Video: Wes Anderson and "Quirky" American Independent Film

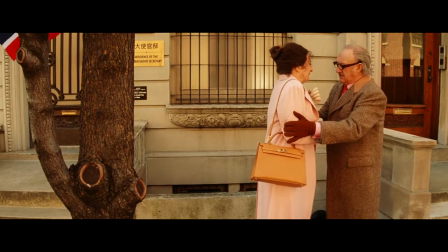4:07 This relationship between the dampened effect of cinematography and the detached characters is common in Anderson's films,
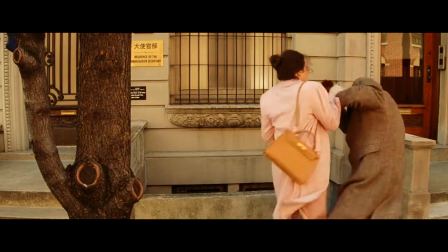4:13 but this doesn't completely explain the visual style as it also serves to incongruously flatten and in the process make dryly
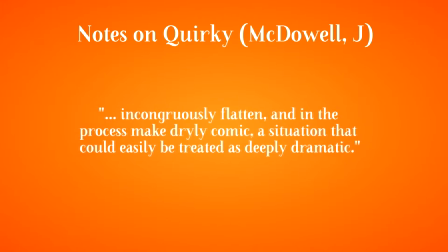4:20 comic a Situation that could easily be treated as deeply dramatic Thus another aspect of quirkiness as its relation to comedy
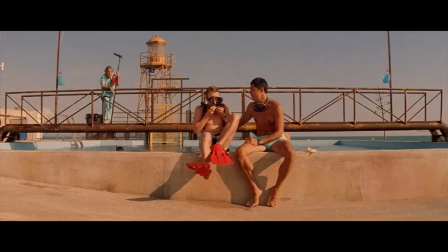4:31 Watch this scene from the life aquatic with Steve Zissou
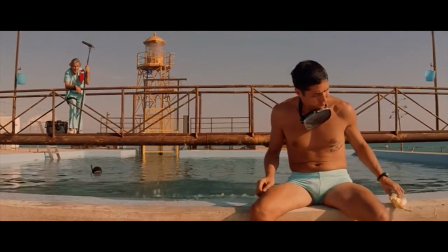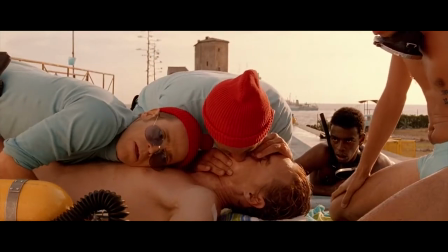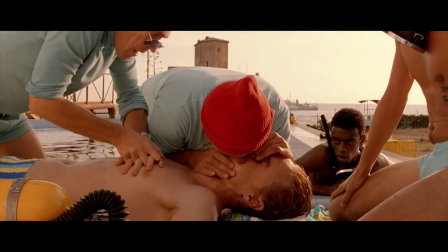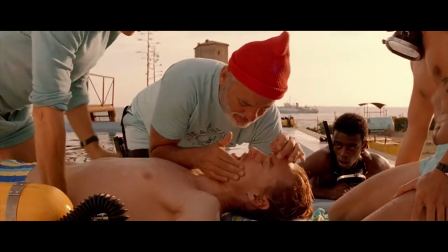4:49 Ned nearly dies, but the scene is incongruous, as a moment that could be played for drama is instead made comic.
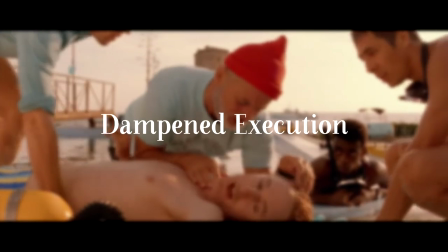4:56 McDowell calls this dampened execution, or draining expected emotions from the potentially melodramatic.
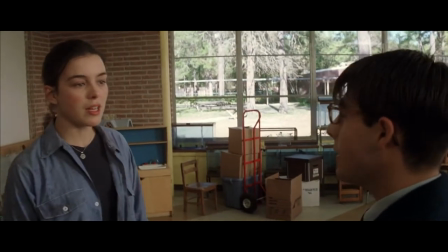5:02 This is fused with the comedy of emotional pain or embarrassment such as this moment from Rushmore.
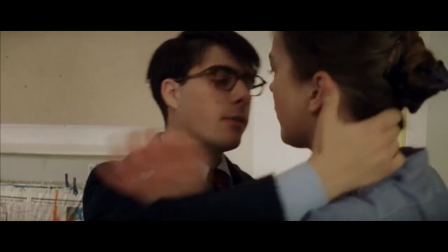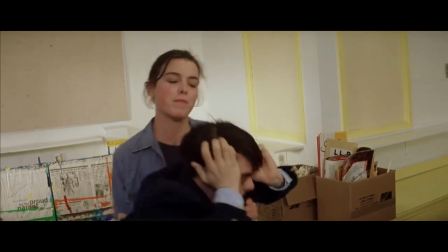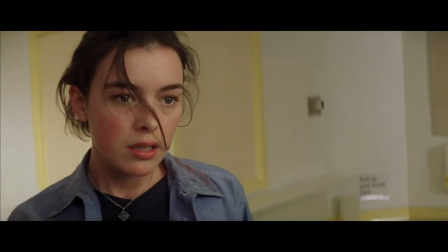5:18 Our response here is to laugh out of embarrassment although we care about Max and empathise with him in his situation.
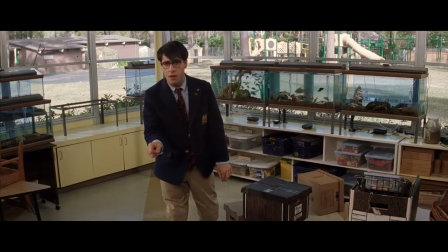5:24 Both these types of comedy are emotional but withdrawn from the emotion due to their execution.
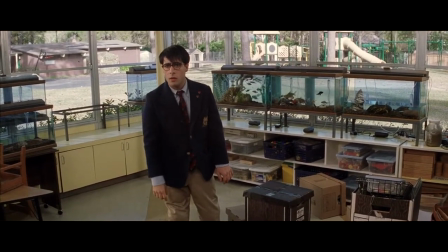5:29 In the Rushmore example,
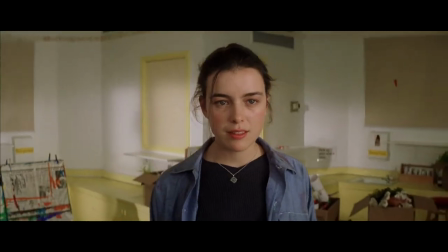5:31 the comedy also comes from the physicality of the performances leading to the third type of comedy McDowell outlines, slapstick.
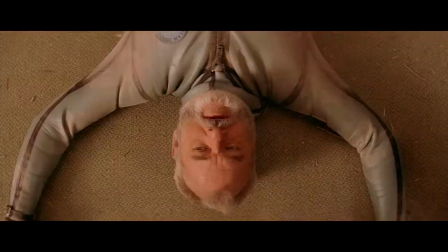5:39 Slapstick is common in Wes Anderson's work, and is funny due to the tension between physical pain and a context where it is inconsequential to the narrative.
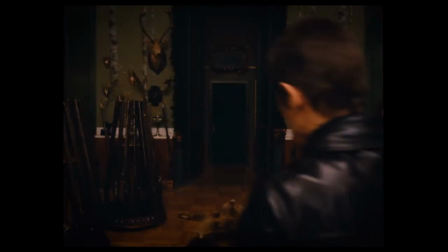5:47 All film violence is inconsequential to the viewer, but not always to the narrative. Tone is what allows this pain to be funny.
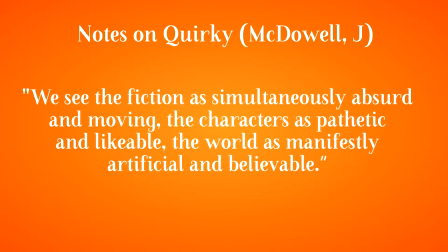5:55 McDowell writes, we see the fiction as simultaneously absurd and moving, the characters as pathetic and likeable, the world as manifestly artificial and believable.
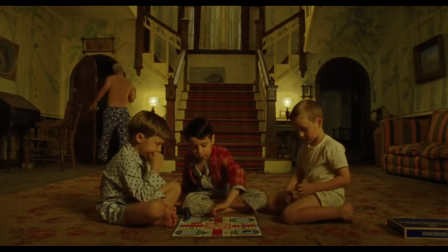6:05 The tensions outlined here all contribute to tone.
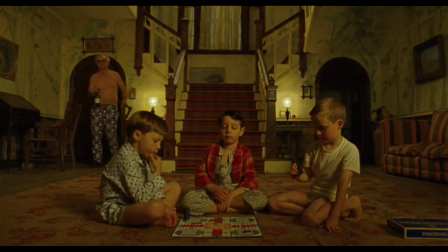6:09 Another aspect of Anderson's style, and one that's highlighted by McDowell as typical of quirky cinema, is its association with innocence and children.
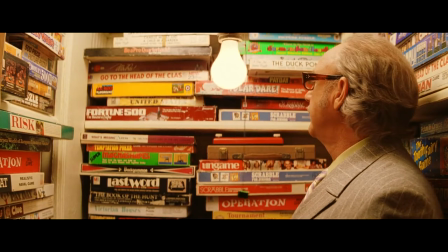6:17 Anderson's films follow young protagonists display a nostalgic imagery and explore the correlations and the behaviour of adults and children.
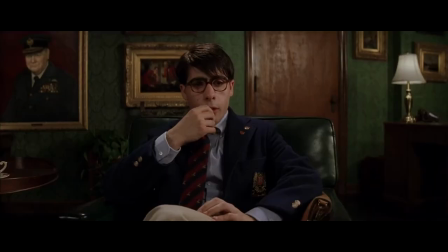6:24 A theme of Rushmore is the similarity between Herman, played by Bill Murray, and Max in their competing quests to win the heart of Max's teacher, Rosemary.
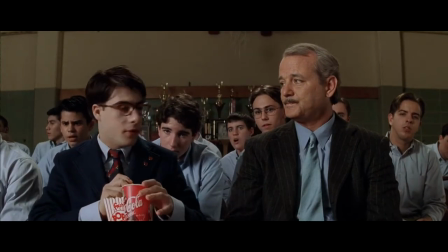6:33 Love, in its universal significance, is the link between old and young. But the young experience these emotions more intensely. Talking about Moonrise Kingdom, Anderson says, A 12-year-old with a crush, that's really the whole world for that person. McDowell highlights that innocence is the least compulsory characteristic of quirky films, but it is clearly common in Anderson's work. So why does it all matter? What are the implications of quirkiness. The quirky film has been described as post-post-modernist or post-ironic.
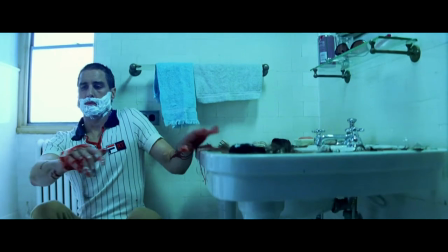7:04 The return of sincerity has superseded the detached, fatalistic, smart films that Sklontz identifies.
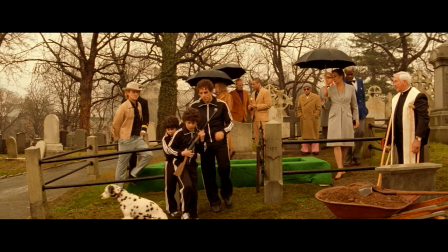7:10 Instead, the films invoke optimism and belief in progress, more modernist, conformist values,
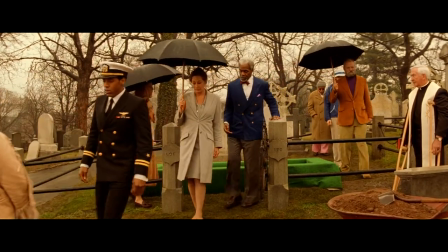7:16 along with the post-modernist, ironic detachment as a result of a belief in relativism and plurality.
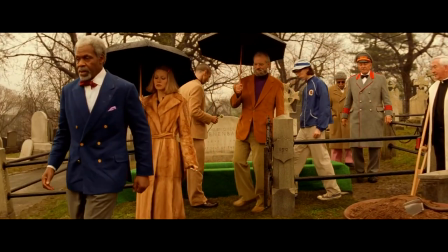7:23 The shift to more modernist values is exemplified in the family reunification in Anderson's The Royal Tenenbaums. Anderson has been compared with The New Sincerity, a primarily literary movement closely associated with the work of David Foster Wallace. Wallace wrote,
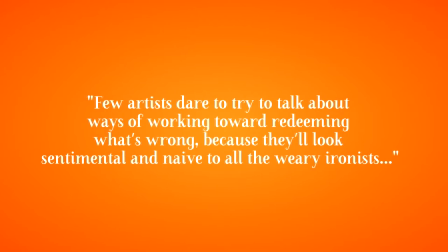7:40 Few artists dare to try to talk about ways of working toward redeeming what's wrong because they'll look sentimental and naive to all the wary ironists.
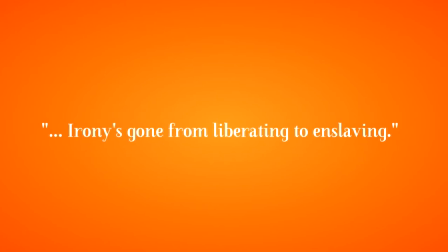7:49 Irony's gone from liberating to enslaving.
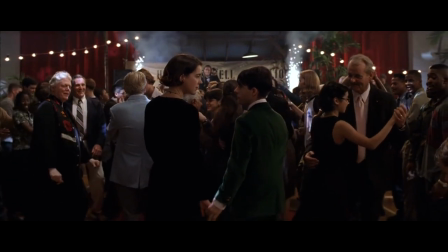7:52 So according to Wallace, sincerity, even naive sentimentality, will always be more redeeming than distant irony.